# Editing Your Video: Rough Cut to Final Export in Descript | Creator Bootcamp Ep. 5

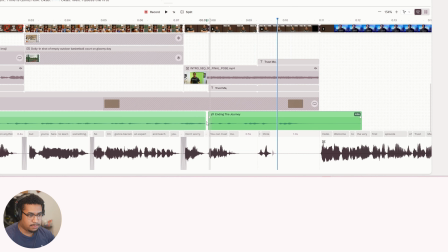(49:42)
Okay, so something like that, you know?
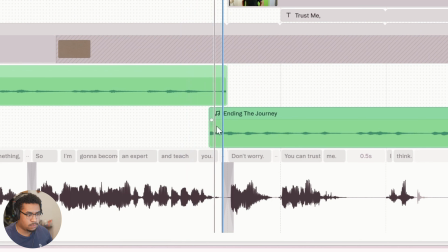(49:47) Don't worry.
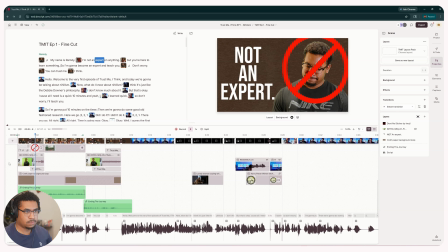(49:55) My name is Ramdy. I'm not an expert on anything, but you're here to learn something. So I'm gonna become an expert and teach you. Don't worry, you can trust me, I think.
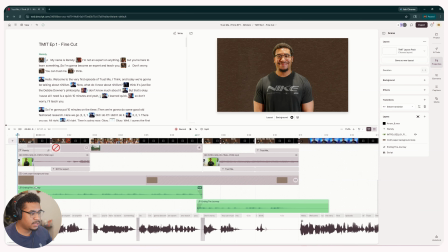(50:06) Hello, welcome.
Okay, I think that works. So basically I just took the intro and kind of faded it out. And then I found a somewhat good spot for the outro to kind of come in that didn't feel too distracting. And then I faded it in here.
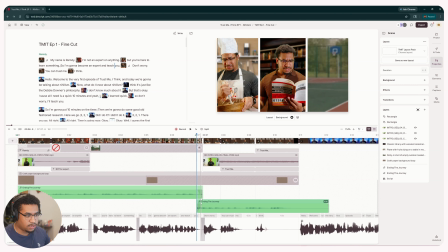(50:21)
I'll try to mask this fade with some sort of sound effect to maybe help it be less noticeable, but this is good.
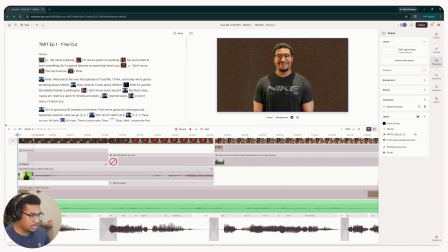(50:30)
So I like that song for the intro. Now let's work on our sound effects.
My name is Ramdy. I'm not an expert.
Okay, so for a lot of these like movements, like this like little move in here,
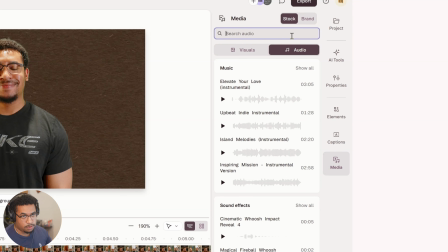(50:45)
I use the same sound effect every time in every one of my videos, which is the flash whoosh, flash whoosh swoosh 3. This is my guy. This is probably the sound effect I literally use the most in all my videos.
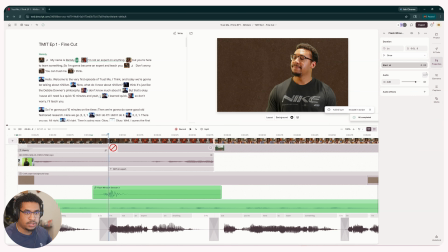(51:08)
And then I usually have the volume for this around a -6 to -12. Let's see what -6 sounds like first. I'm not an expert on anything, but okay, I think -6 is good for this.
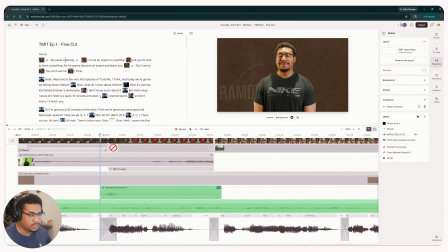(51:26)
Sometimes you don't want to use -6, especially if you're using the effect a lot, because then it just kind of get tired of hearing it. So -12 is more subtle and nice. But I think -6 works here good because it's like a big movement.
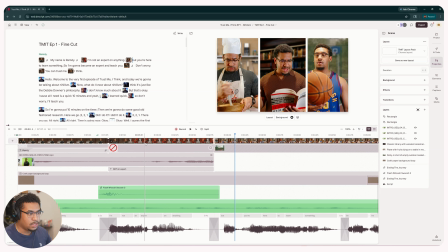(51:40) I'm not an expert on anything, but.
And then here we want to have like some sort of error noise.
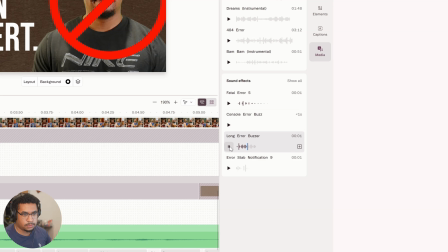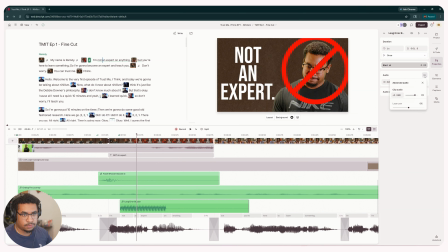(51:56)
Let's see how this one sounds first. We'll throw this in here. Okay, this is really loud, so we're probably gonna want this at like a -18. Let's see how that sounds.
My name is Ramdy. I'm not an expert on anything, but.
Okay, I think that's good.
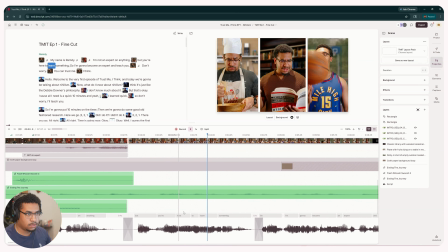(52:12) You're here to learn something, so I'm gonna be.
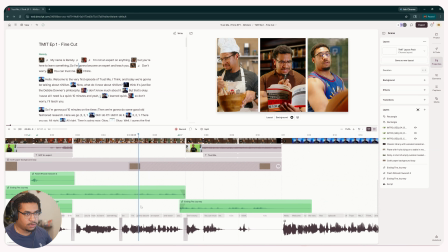(52:15)
Okay, for here, I think I want, first I want to have like some sort of like crash sound effect here when I drop the basketball. So for that, and then here maybe some like, I don't know, some kitchen or restaurant noise.
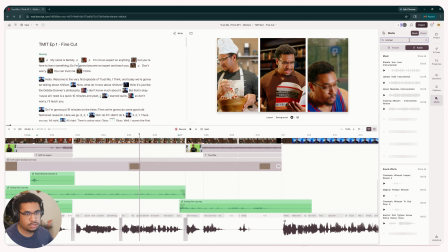(52:31)
I don't even know what that would be. Let's just search up kitchen and see what pops up.
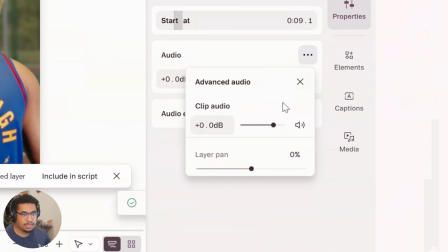(52:38)
Yeah, that's good. So we'll have that, and then we'll pan it to the left side. So the way this pan works is if you point it all the way left, it only plays to the speaker on the left side, and same for the right, and then it's a mix of the both the more you have them in the
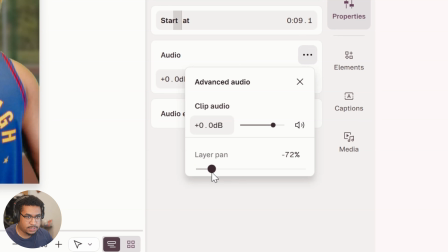(52:57)
middle. So I think I'm gonna pan it more to the left since it's on the left side of the screen,
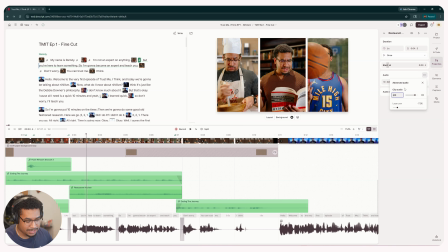(53:02)
and then we'll lower it to, let's say, like -12.
You're here to learn something, so I'm gonna become an expert and teach you.
And then for this, for the basketball side,
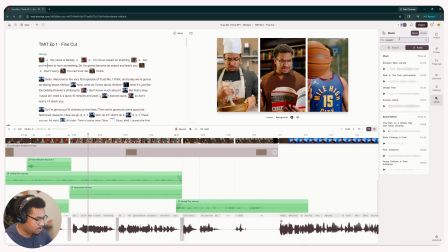(53:17)
or let's search up basketball and see if they have like a basketball ambience. Okay, let's try this one.
But you're here to learn something, so I'm gonna become an expert and teach you.
Good, and I think we'll actually lower this to -14.
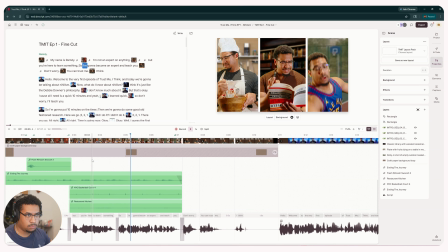(53:34) Here to learn something, so I'm gonna become an expert and teach you. Don't worry.
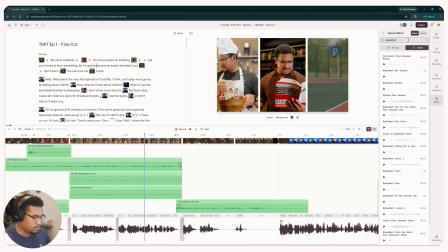(53:39)
Okay, now we want some crash sound effects.